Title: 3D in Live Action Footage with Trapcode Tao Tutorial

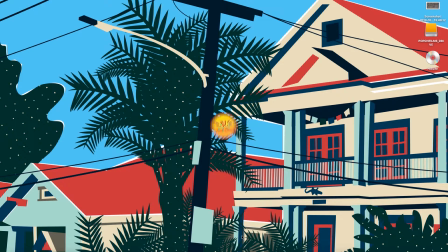(0:05)
Hi, this is Raven and welcome to Teach Your Things Real Quick. In this first video, I'm going to be using a paid plugin by RedGiant, Trapcode Tao. Trapcode Tao allows you to use 3D effects real quick inside After Effects.
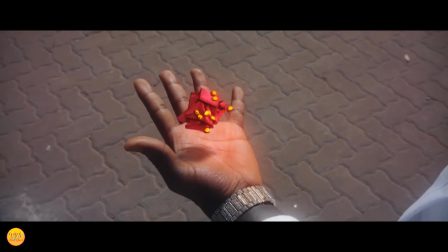(0:21)
In this first video, I'm going to be merging 3D with live footage action. Let's start right now. Well, this is what we're going to be recreating. First things first, you'll need to record your video.
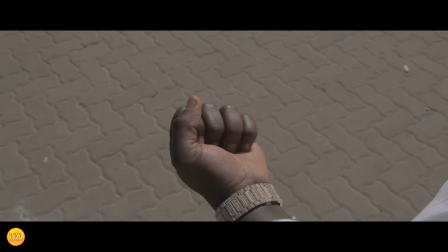(0:34)
I was on the set of a music video with a client when this idea came up.
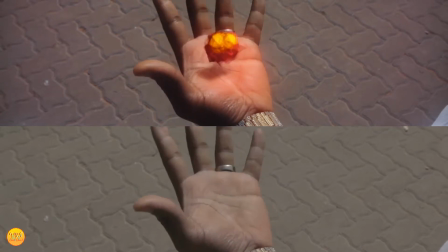(0:39)
Well, if you don't have a piece of footage, you can download this one in the description below.
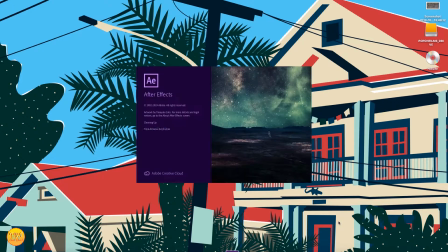(0:45)
Now, let's jump into After Effects.
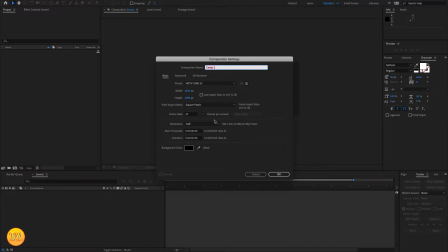(0:48)
Well, inside After Effects, we create the composition with the preferred resolution, we add our footage, and then we have to track it.
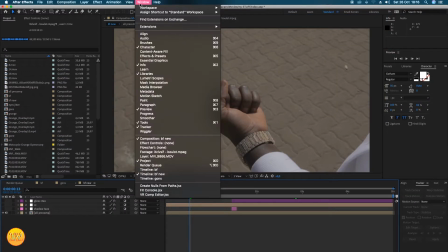(0:57)
Double-click the layer and select the tracker panel. If you can't see it, you can find it under the Windows tab at the top.
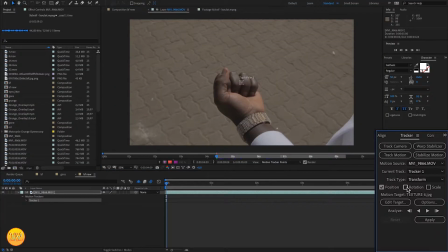(1:06)
We select position and rotation and track it.
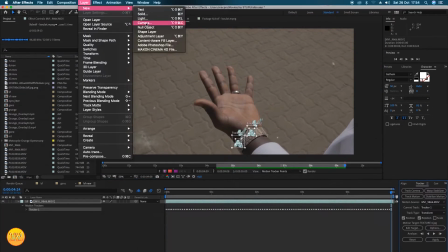(1:14)
We'll apply it to a new layer.
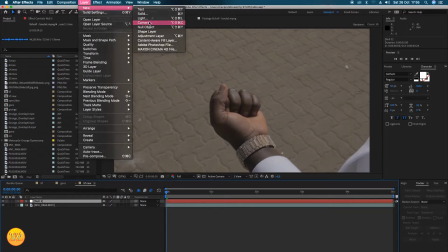(1:19)
We'll then create the camera and parent it to the new layer.
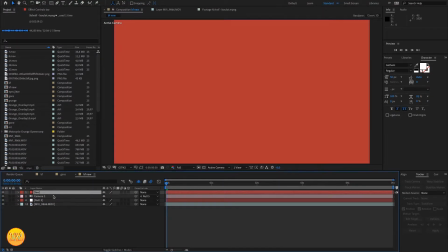(1:24)
Now we need to create a solid and apply the TUTRQ Teaching plugin.
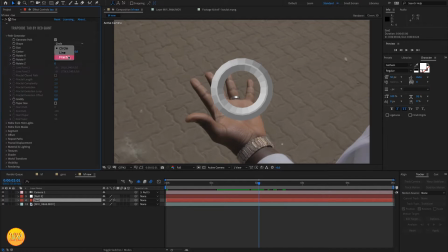(1:30)
So this is where the fun happens, where you let place the creativity. So I tweaked some settings to change the look, the emission type of my TUTRQ Teaching.
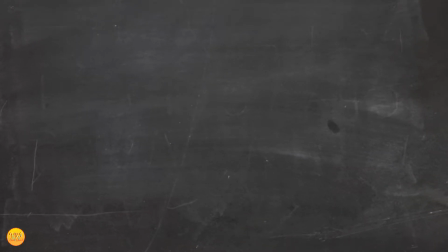(1:41)
I didn't quite like the texture of my object, so I downloaded a grunge texture layer and I brought it inside the composition,
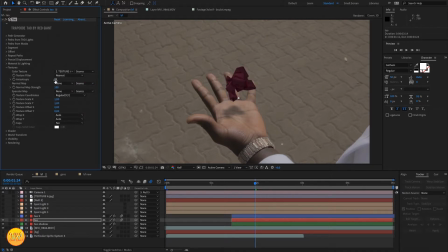(1:48)
turned it off, and inside my TUTRQ Teaching, I could select it as my texture.
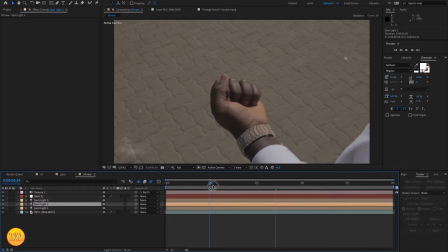(1:54)
So I needed some light, added them, placed them around my object. Went back to TUTRQ Teaching, animated the size over time.
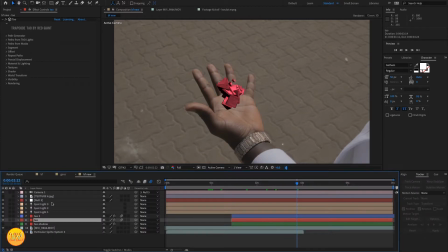(2:02)
I liked how it was coming together, but we still had some work to do. To make it seem like it was hovering over his hand, I needed to create some shadows. So I duplicated my TUTRQ Teaching layer, add the fill effect on it,
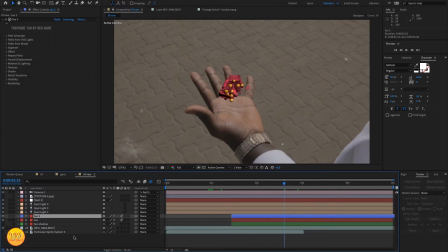(2:18)
twisted it, changed the position, add some Gaussian blur effect, and drop the opacity. I decided to duplicate my TUTRQ Teaching layer. Change some settings, change the shading. Now to make it even realer, I had to make it feel like it was coming from inside his hand.
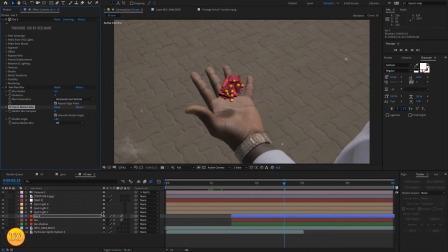(2:35)
To do so, I had to pre-compose all the layers together.
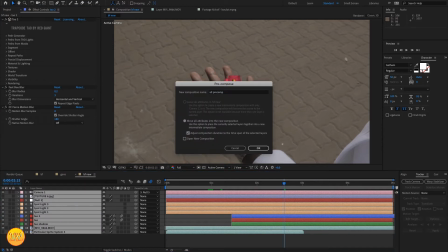(2:39)
Now with this new layer, I could add an adjustment layer and mask over his hand as he's opening it.
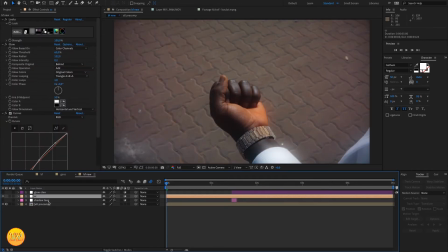(2:48)
What was left to do was adding some color correction, some glow to make it pop, and that's it for today.
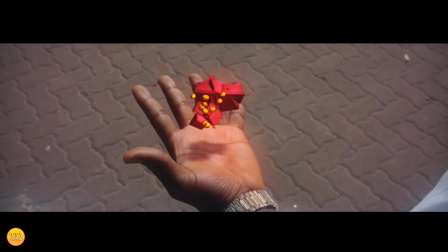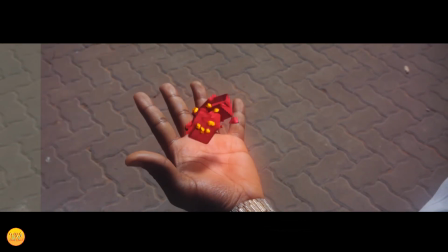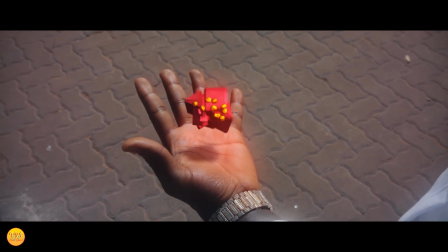(3:05)
Now, if you like that video, please give it a like, drop a comment, and I'll see you real quick.